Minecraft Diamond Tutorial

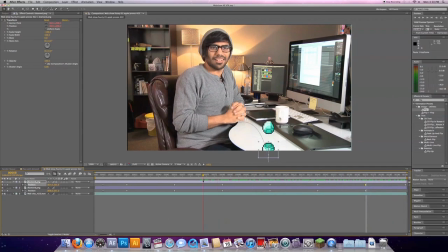(4:13)
So now the diamond goes like it's supposed to. Because that's how reflections work. This last keyframe we have to adjust again. Is flipping around like this. Wing. Done. So now, both of our diamonds are flashing in unison. Let's take this diamond that we just worked on, and we'll change the opacity of it down to about 10%.
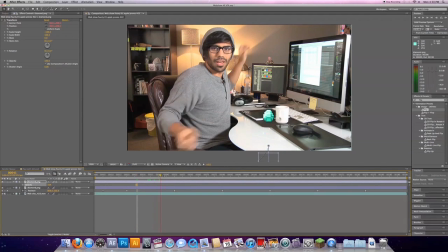(4:32)
So our reflection actually looks like a kind of a reflection there. Look at that. Looks like a reflection. And the second to last thing we have to do is we have to put a shadow in here, because this diamond will be creating a little bit of a shadow as it's getting close to the desk. So let's create a shadow for this diamond by creating this thing right here.
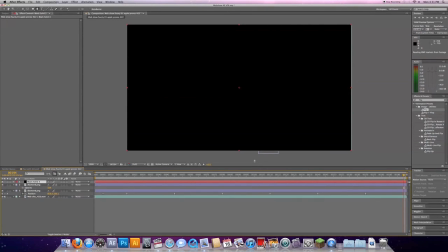(4:51)
Black solid. And then creating a mask. Look at this. You can't even see what's going on.
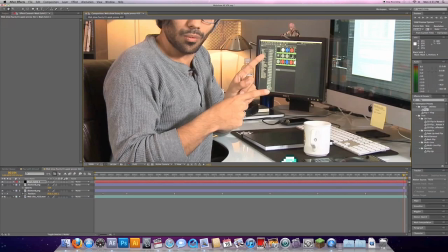(4:55)
This is the final product, just a black screen. That's what you guys are gonna get. Let's zoom in here so we can actually see what we're doing.
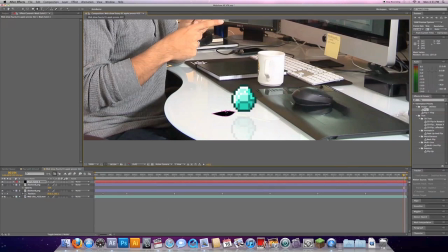(5:04)
make it so this mask looks all nice. Like, we like this mask and we like this little black shadow, but it shouldn't be black. It should be different colors. So let's give two things. Let's give it a tint. Yeah, tinting.
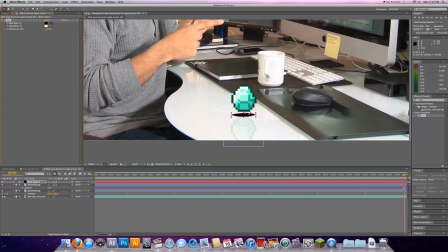(5:18)
Let's tint that. Oh yeah. What's that? This black shadow here is now the color of the shadow over here. Oh my god, that is absurd and amazing. So now it actually matches things in the scene. That's crazy. Let's also add a fast blur. If you don't know what a fast blur is, it's a blur that is really fast.
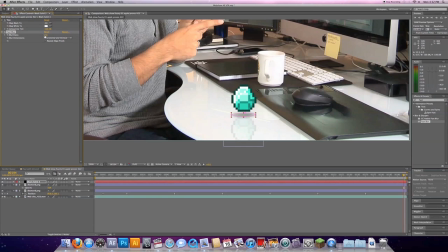(5:38)
Yep, so technical, really. Look at that, so quick. That's why they call it a fast blur, is it just works really quickly, I guess. Anyways, so, poosh, we have gadooshing action happening on our diamond there. So it looks like a shadow. Doesn't that look fantastic? But, oh wait, it is not fantastic yet.
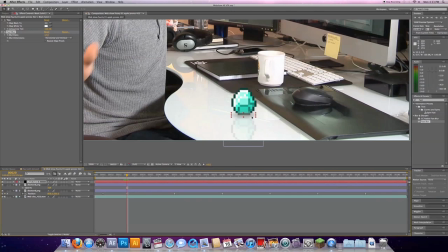(5:57)
Don't start congratulating yourself until the work is fully done. So, let's just bring the shadow down. There we go. Look, shadow looks almost amazing. But, we need to add some awesomeness to this shadow. This shadow, as the diamond gets higher, should get bigger and less visible.
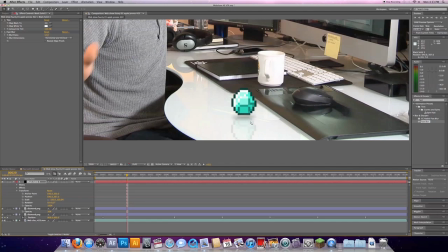(6:16)
And when it gets lower, it should be, well, this visible. Because that looks about right. So, let's add an opacity, a scale, and a position to that. And we're also gonna do an anchor point, because our anchor point needs to be right here, where compared to right now, it's right there.
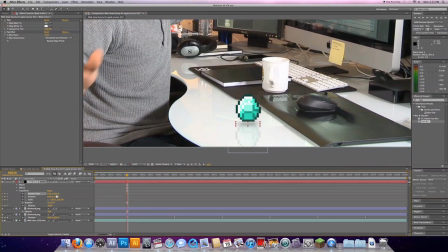(6:35)
So we actually have to adjust our anchor point first. So clock our anchor point, and then we're going to adjust our little shadow so it's properly lined up with our anchor point. And then we're actually gonna grab our anchor point and put it back where we wanted it.
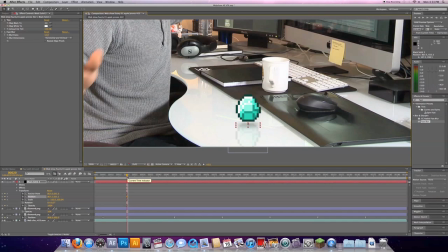(6:52)
Look at that, fantastic. So now, this is where the diamond is at its lowest point, and we're going to drag to where it's at its highest point,
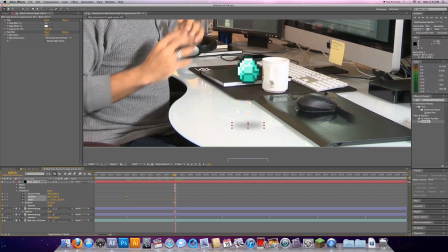(7:00)
and we're going to scale up, because we've been now tracking, as you see, we're following everything. These will be making keyframes. We're going to make it bigger, and we're going to make it so it's less, more transparent, so it's less opaque.
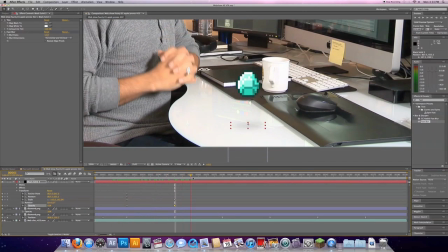(7:13)
So now, it goes from nice dark color, whoop, and smaller, not so noticeable color. Copy! Pasting. Oh, look at that. Look at that shadow. It's bouncing up and down. Now we need to make it so this shadow follows underneath our diamond here.
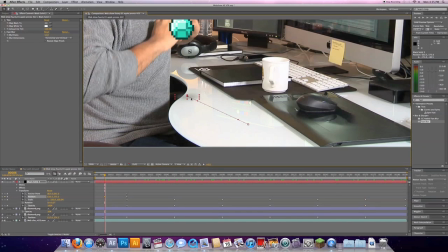(7:30)
And how we do that is we take this and we go, oh my god, I just moved it over. That's insane. How do you just move things over? Scale it up. What's that? This is crazy. Crazy talk, Adrian. See, just rambling. That's what I'm doing now. Now, the diamond right around here is almost directly above it.
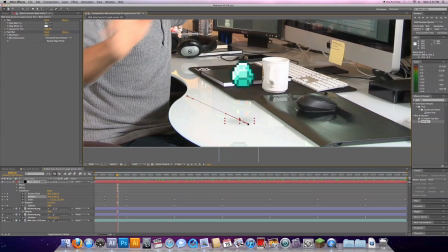(7:48)
So let's put another key point right here, and we're gonna drag these in really small so we're not really getting much movement. Look at that. So easy. Ta-da! Whoosh!
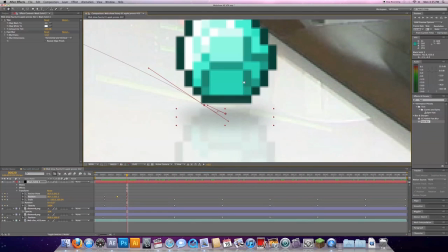(8:02)
I don't like that. This is where you get really up in its grill. Get up in its grill. Show it what it's all about. There we go. Simple fix.
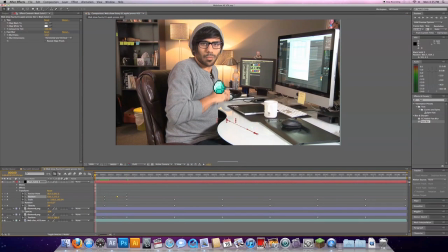(8:12)
Now, let's do a RAM preview and see what it looks like. Voila, there you go. Your diamond is now floating up and down on your desk.